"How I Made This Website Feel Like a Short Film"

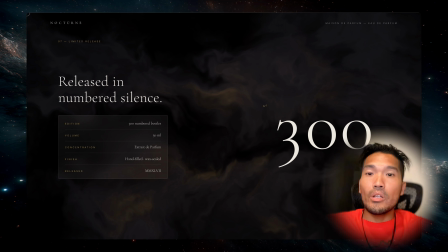(8:26)
And I use fixed width figures so the number doesn't jiggle as the digits change. And that little speck card next to it is real frosted glass. That's not a fake blurry image. It's a CSS backdrop blur.
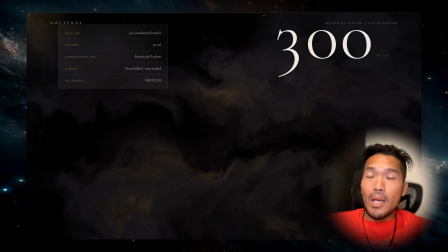(8:41)
So it's actually frosting the smoke that's moving live behind it. As the smoke shifts, the frost shifts with it.
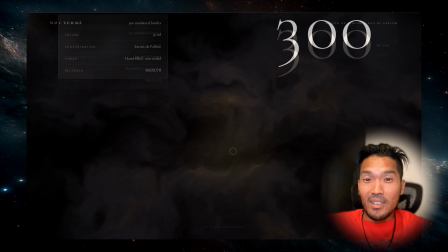(8:49)
And then we get the finale, which ties the whole thing together.
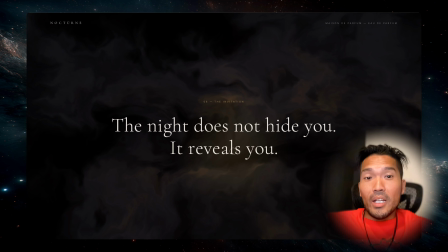(8:54)
Remember how the last section scattered the words away? Here they come back, and once it lands, a gold shimmer runs across it.
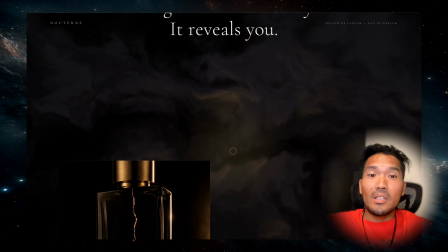(9:03)
Then the bottle shows up one more time in this offset, editorial 2 image layout. And the button down here is magnetic. It actually leans toward your cursor as you get close.
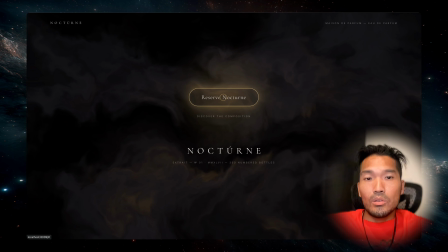(9:16)
Plus, there's a warm glow that follows your mouse around. So the line, "the night reveals you," becomes something you can feel. And the nice little touch when you click reserve, it doesn't just jump,
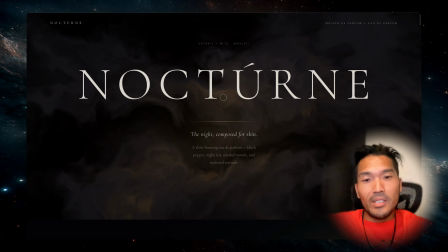(9:29)
it glides you all the way back up through every section to the top, like the whole night rewinds.
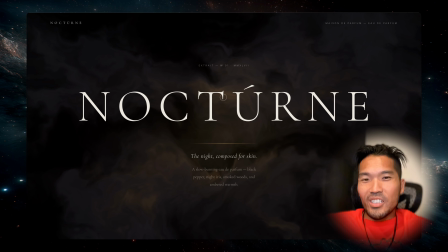(9:38)
So that's the whole thing. 8 section, one idea, the night reveals you. And here's the real takeaway. This entire sequence started as one structured prompt, and I'll put the full thing in the description.
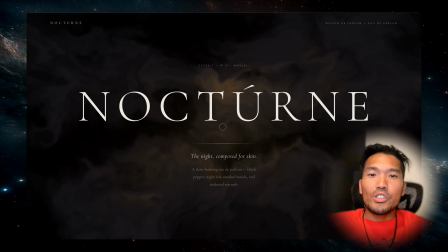(9:53)
It should work in pretty much any model. You'll just have to test it yourself and see what your AI does it with it.
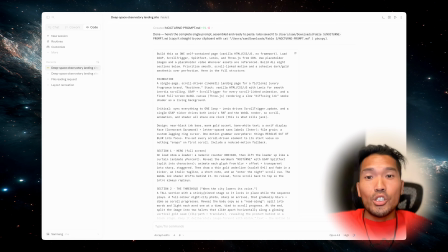(10:01)
So if you like this kind of cinematic scroll, just copy my whole prompt, paste it into the AI of your choice.
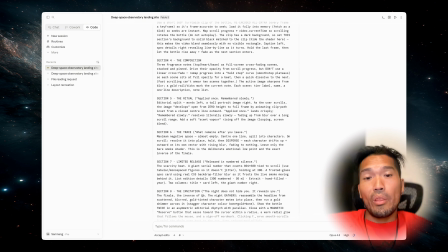(10:08)
and go. And if you want a totally different theme, a car, a watch, a hotel, whatever, you can swap that in really easy and then just refine the transition between section one by one. The point is you start with the big idea and the structure already in place.
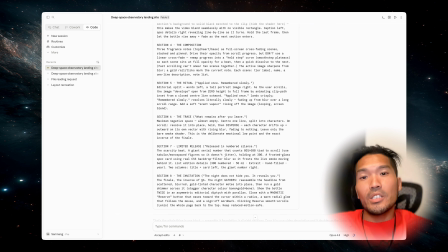(10:27)
So the AI builds you something generally decent on the very first try.
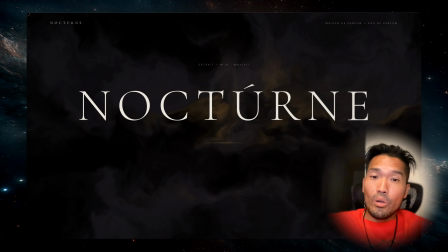(10:32)
From there, the rest is just you. Put your creative at work, direct the sequence the way you see it in your head, and bring it to life.
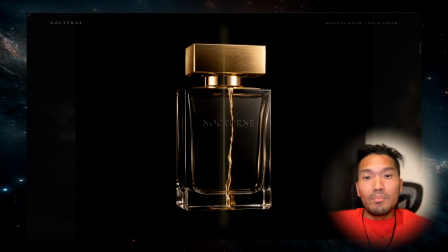(10:41)
That's the fun part. So that's it. I hope this gave you some ideas for your next project.
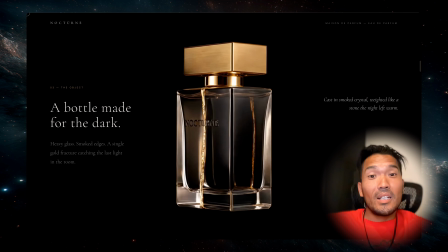(10:47)
Thanks for watching, and I see you in the next video.